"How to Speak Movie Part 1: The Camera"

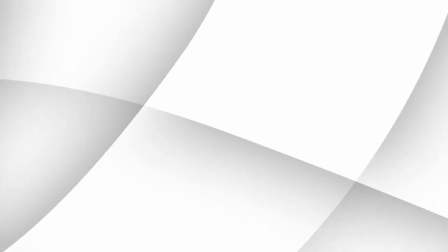[0:01] need to know how ideas and emotions are expressed through a visual form. But it still has the same rules, and it still has the same vocabulary, and it still has the same grammar, I should say.
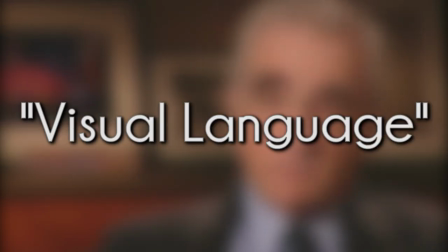[0:16]
A lot of directors use the phrase visual language as a way to describe how they plan out their movies.
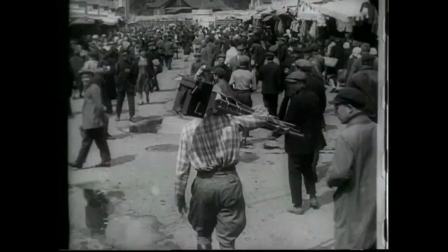[0:22]
Makes sense. Movies grow out of photography. They're a way to tell stories using only images.
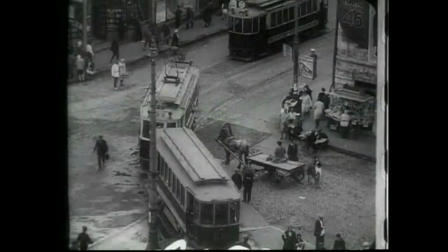[0:28]
This shot means something different from this shot, and they both differ from this shot.
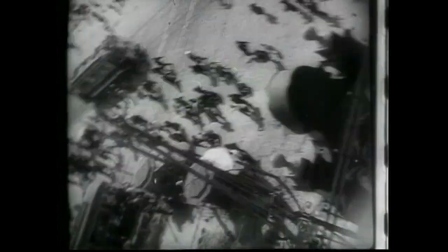[0:34]
But how? We see moving images all the time, but most of us don't have the vocabulary to actually describe what's going on.
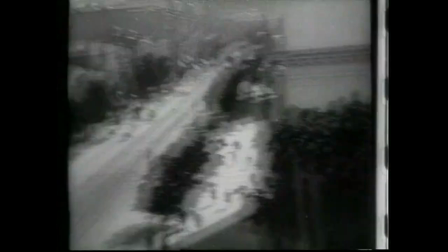[0:41]
A picture's worth 1,000 words, but how does an image speak?
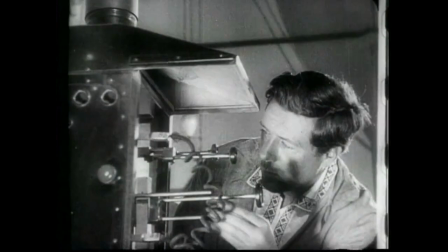[0:46]
In these videos, I'm going to try to pin down what some of those 1,000 words are, the terms that directors and cinematographers use to describe the movies they make.
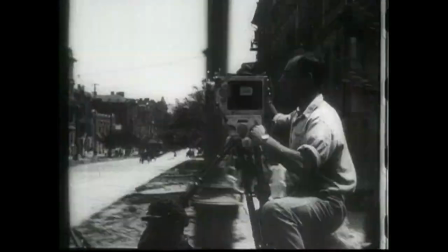[0:54]
Every film student is taught them, so if you want to be a smarter moviegoer, it's probably a good idea to know them too.
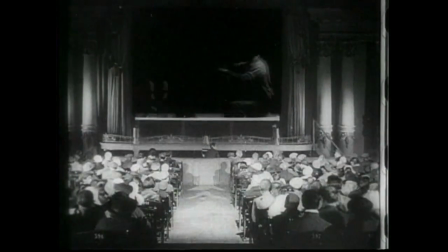[1:00]
Let's learn the basics of how to speak movie. Let's start by talking about the camera.
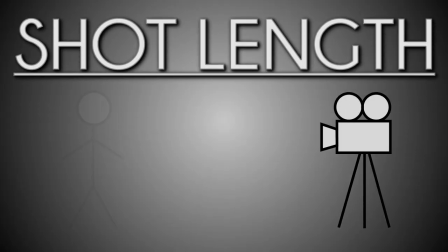[1:07]
Now, shot length. When we talk about shot length, we're simply saying how far the camera is from the thing that it's shooting.
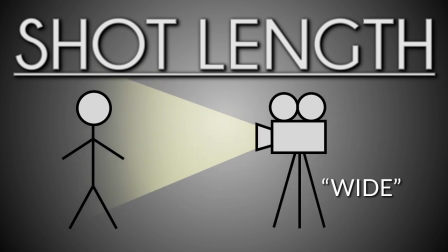[1:14]
The particulars are fuzzy, but shots can generally be described as wide or tight, that is, far or near.
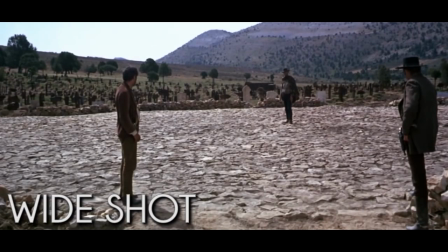[1:22]
In a wide shot, you can see the whole subject, the whole scene, just like watching a play on the stage. In an extreme wide shot, as in wider than a wide shot, you watch the whole scene from a distance.
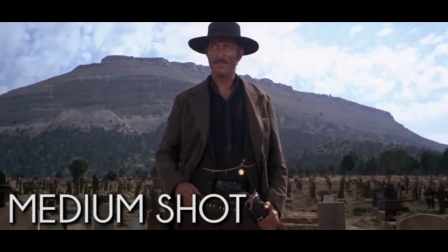[1:34]
A medium shot is a partial body shot of the subject, usually from the knees or waist up.
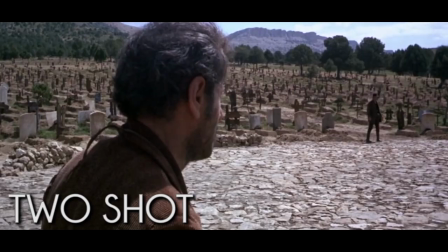[1:40]
A two shot is when two subjects are in a frame. In this case, we're looking over each character's shoulder.
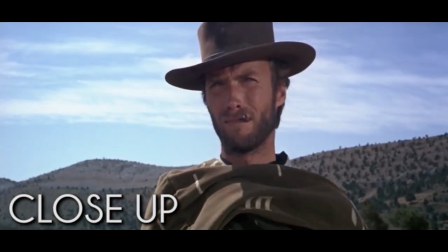[1:46]
Close-up, a complete detail of an actor's face, like in a portrait.
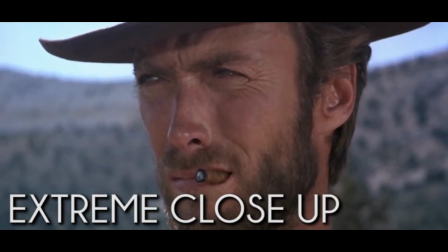[1:51]
Close-ups can also be a detail of an important object. Extreme close-up, even closer than a close-up, where we can't even see the whole head.
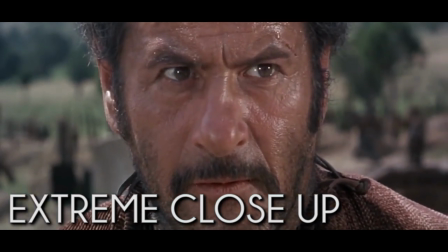[2:00]
Now, all of these shot lengths can mean something on their own. An extreme long shot to establish a place,
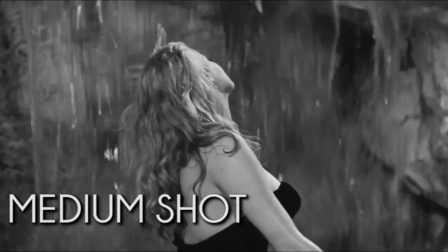[2:07]
a medium shot to show off a character, a wide shot to let the action speak for itself,
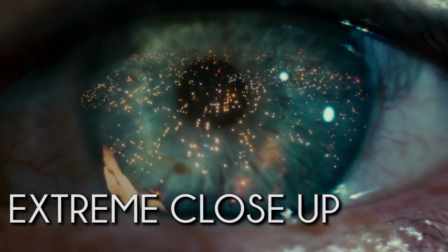[2:13]
an extreme close-up for exposition, or disorientation, a two shot to show closeness,
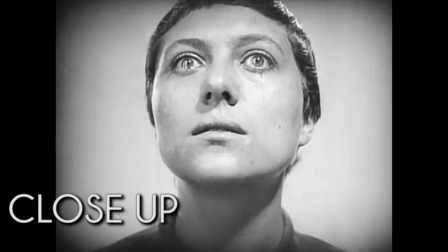[2:21]
sometimes extreme closeness, or a close-up to show powerful emotion, or lack thereof.
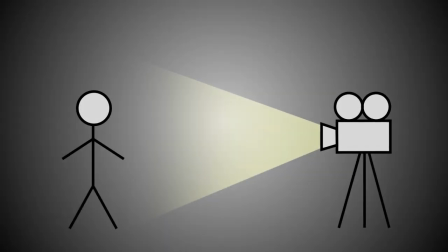[2:31]
Now, shot length works horizontally, so next, let's move vertically. Angle.
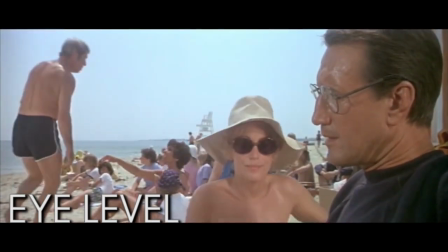[2:36]
Now, a nice neutral angle would be at eye level, where the camera looks straight on at its subject, where we're actually at the level of the actor.
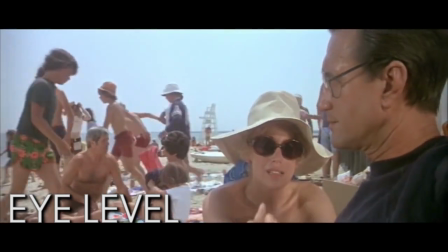[2:44]
But you can make it interesting.
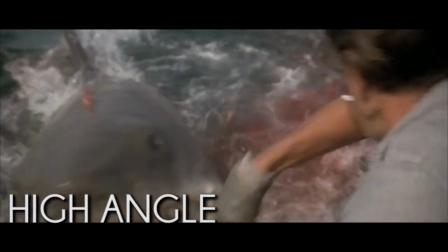[2:47]
In a high angle shot, the camera looks down at the subject, and its opposite, the low angle, looks up at the subject.
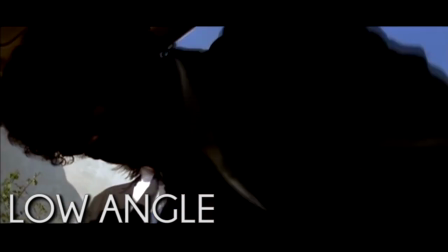[2:54]
There are plenty of uses for both, but generally, a low angle can make a person seem large and menacing,
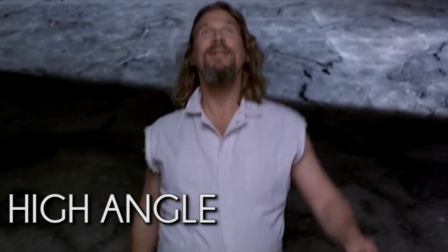[2:59]
and a high angle can make them seem small and kind of silly.
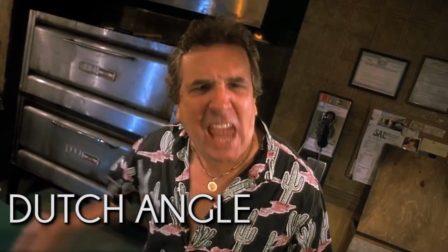[3:03]
Stranger still, the Dutch angle, where the camera's canted to look at the subject from a tilted angle.
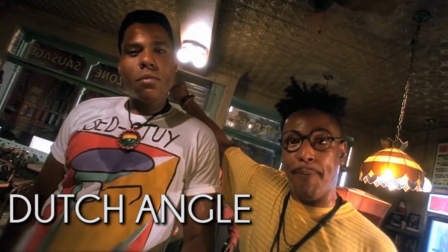[3:09]
Though it should be called a Deutsch angle.
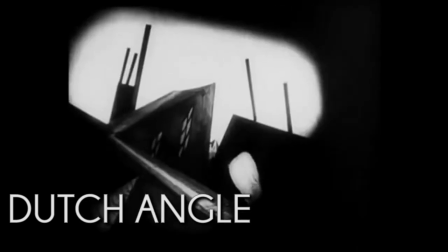[3:12]
It got the name from its use in this German film, which used canted angles to make everything seem a bit strange.
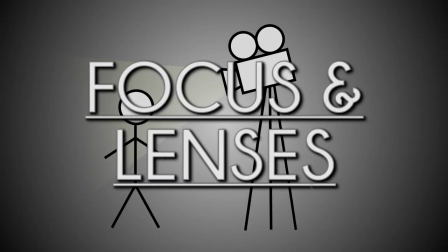[3:19]
Now let's go to a third dimension. After length and height, we have depth.
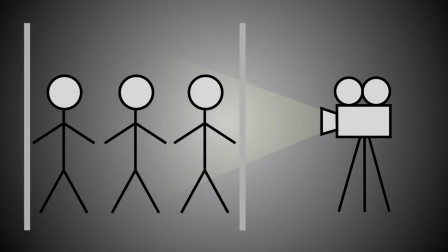[3:24]
Now a camera, like a human eye, doesn't focus on everything at once. How much a camera focuses on is called depth of field,
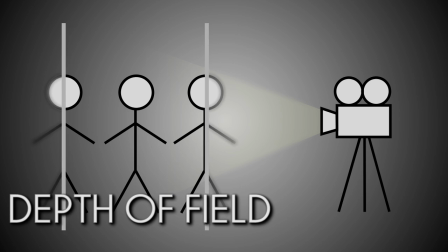[3:32]
the distance between the nearest and farthest parts in an image that appear acceptably sharp. In other words, depth of field is how much is in focus. For example, this shot is in deep focus, with a long depth of field.
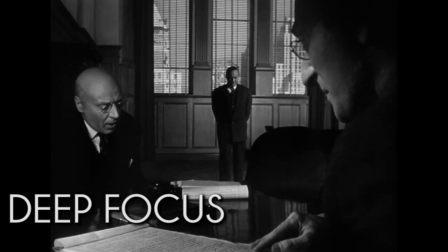[3:46]
Everything in the shot is in focus, from the man in front, all the way to the man in back.
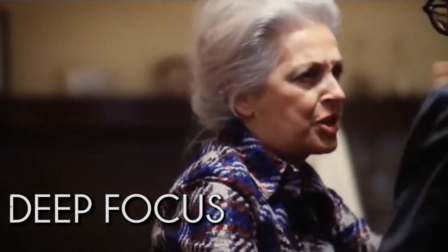[3:52]
All three characters are important in this scene. And its opposite is, of course, shallow focus, a short depth of field.
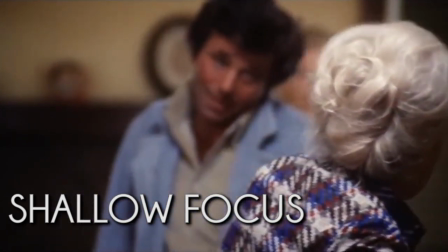[3:59]
Only part of the shot is in focus. It's often used to show an important part of the frame.